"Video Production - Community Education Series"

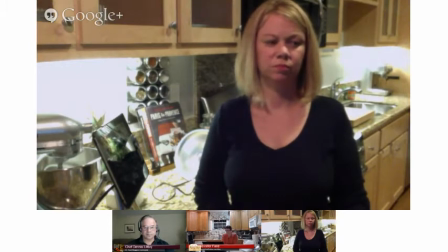1501s
You're not going to shoot with this camera, and I'll show you an example with another camera of exactly how bad it looks. And I think we've all been there when, you know, you shoot something, your expectations are really high,
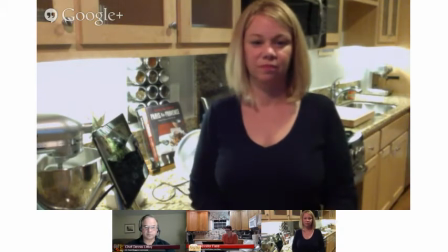1513s
and then it just doesn't look like what you expected it to look, and that really has all to do with your lighting.
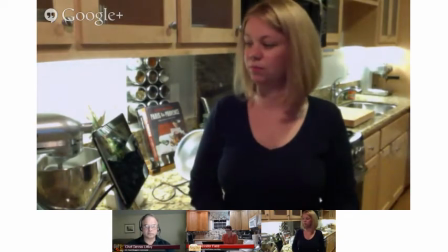1519s
and personally I think these yeah
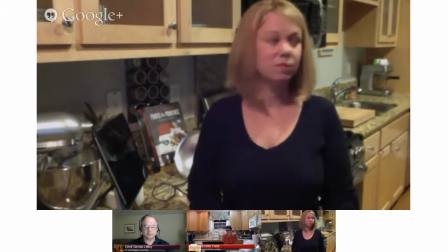1528s
then it's a little bit dark but that's okay because we're focused on the subject I don't
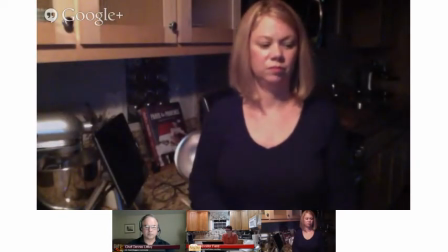1533s
actually like it I prefer to use these lights so
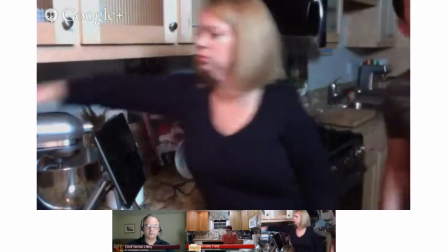1538s
here we just have that that key light and what one of the things that you can do.
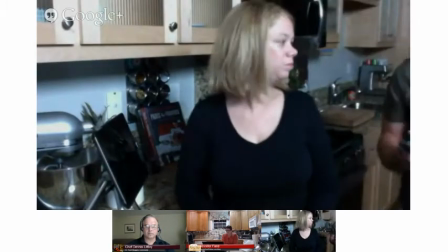1547s
I was a big, I was a fan of the cans.
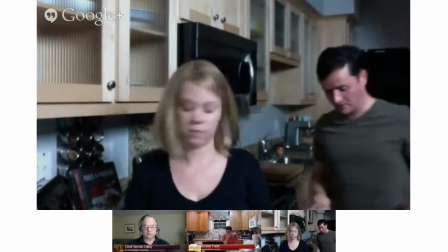1555s
And the cans are nice, but sometimes I find that they just have, they give off a lot of light that's not really controllable.
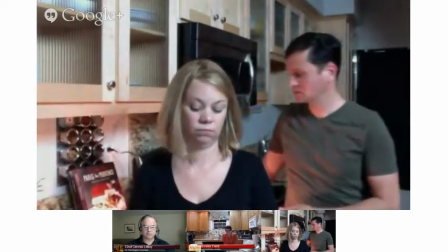1565s
So for example, let me actually turn this light off.
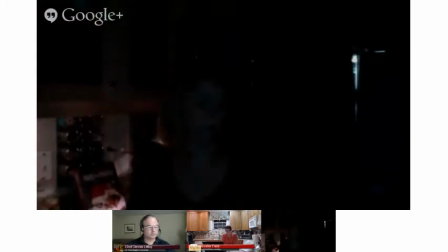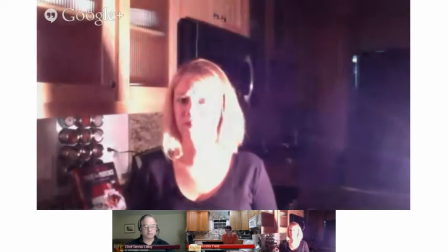1574s
Right, so we've got this big light that is totally bright and it's washing everything out what
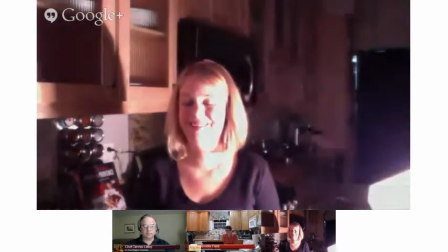1581s
I can do is I can see what you can do is you can put these gels
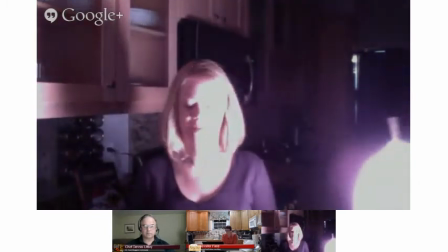1588s
and you have you know you're saying so
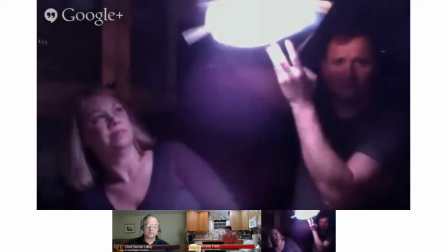1596s
what I've done was I've taken can you see that yep Whoa!
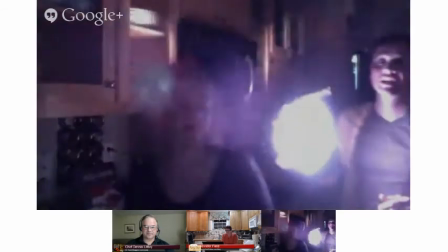1607s
So, I've basically got some clothespins, some gels, and some filters, and I have tried to control the light a little bit.
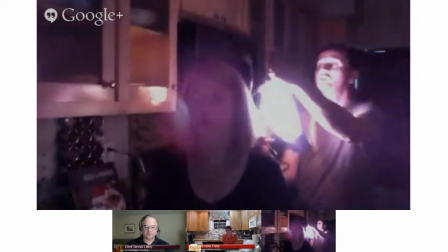1616s
And what you can do with this one, so if you only have one softbox,
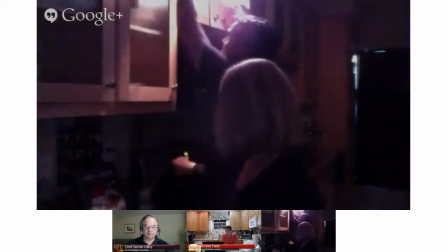1621s
what you can do with this is you can just clip it to the cabinet,
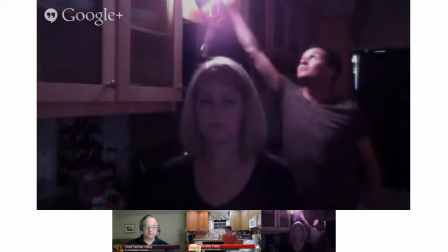1632s
and I'm going to use it as my backlight.
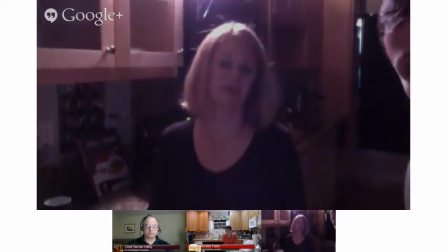1639s
So let me get that out of the way. Yes, how romantic is that?
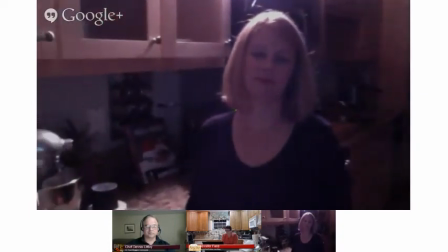1644s
It's very romantical. So here we've got the backlight. It's a little hot.
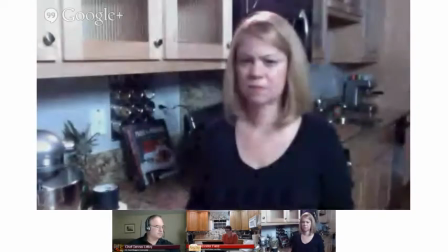1653s
I wonder if you could put that.
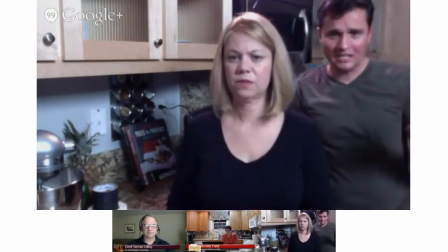1657s
Yeah, I think that looks pretty good. I mean, I think the daylight corrected bulbs are really a lot nicer than the house lights. I mean, that camera was very forgiving by design, but you're not going to shoot anything with that.
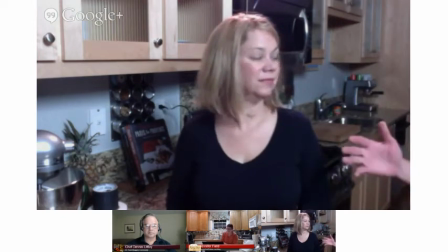1672s
So let me cut back. Any questions? No, we're good. Keep up.
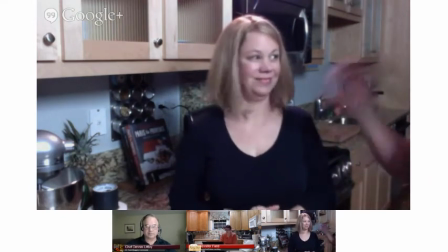1678s
I'm going to try again. I am done with you. Yes. So I'm going to come back here. so let me just change over really quickly and I'll show you with a proper camera.
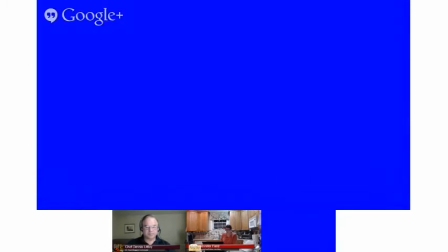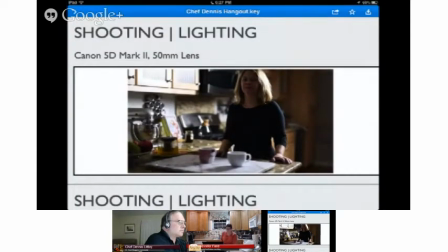1702s
So this was shot with the Canon 5D Mark II and here we have, you can really see the backlighting where we've got that white edging and her hair is nicely lit there turn that off
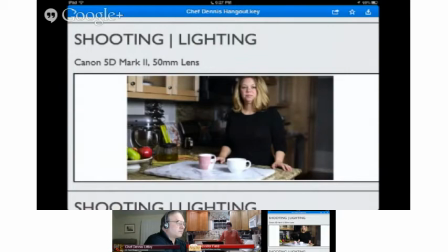1718s
and arrange my key light and and then now we've got all three of them on where I've got
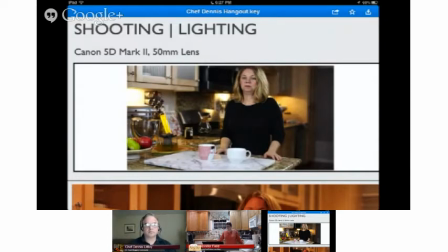1727s
a fill and I've got those I think that the the under the cabinet lights are too strong but they kind of light up the the countertop
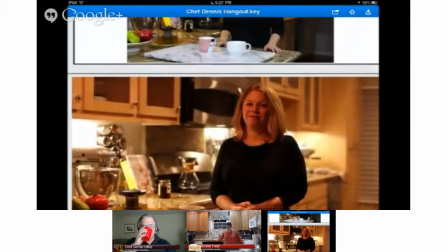1738s
which I think, and I think you'll agree, looks drastically better than, this is the same shot, no lights, just the house lights.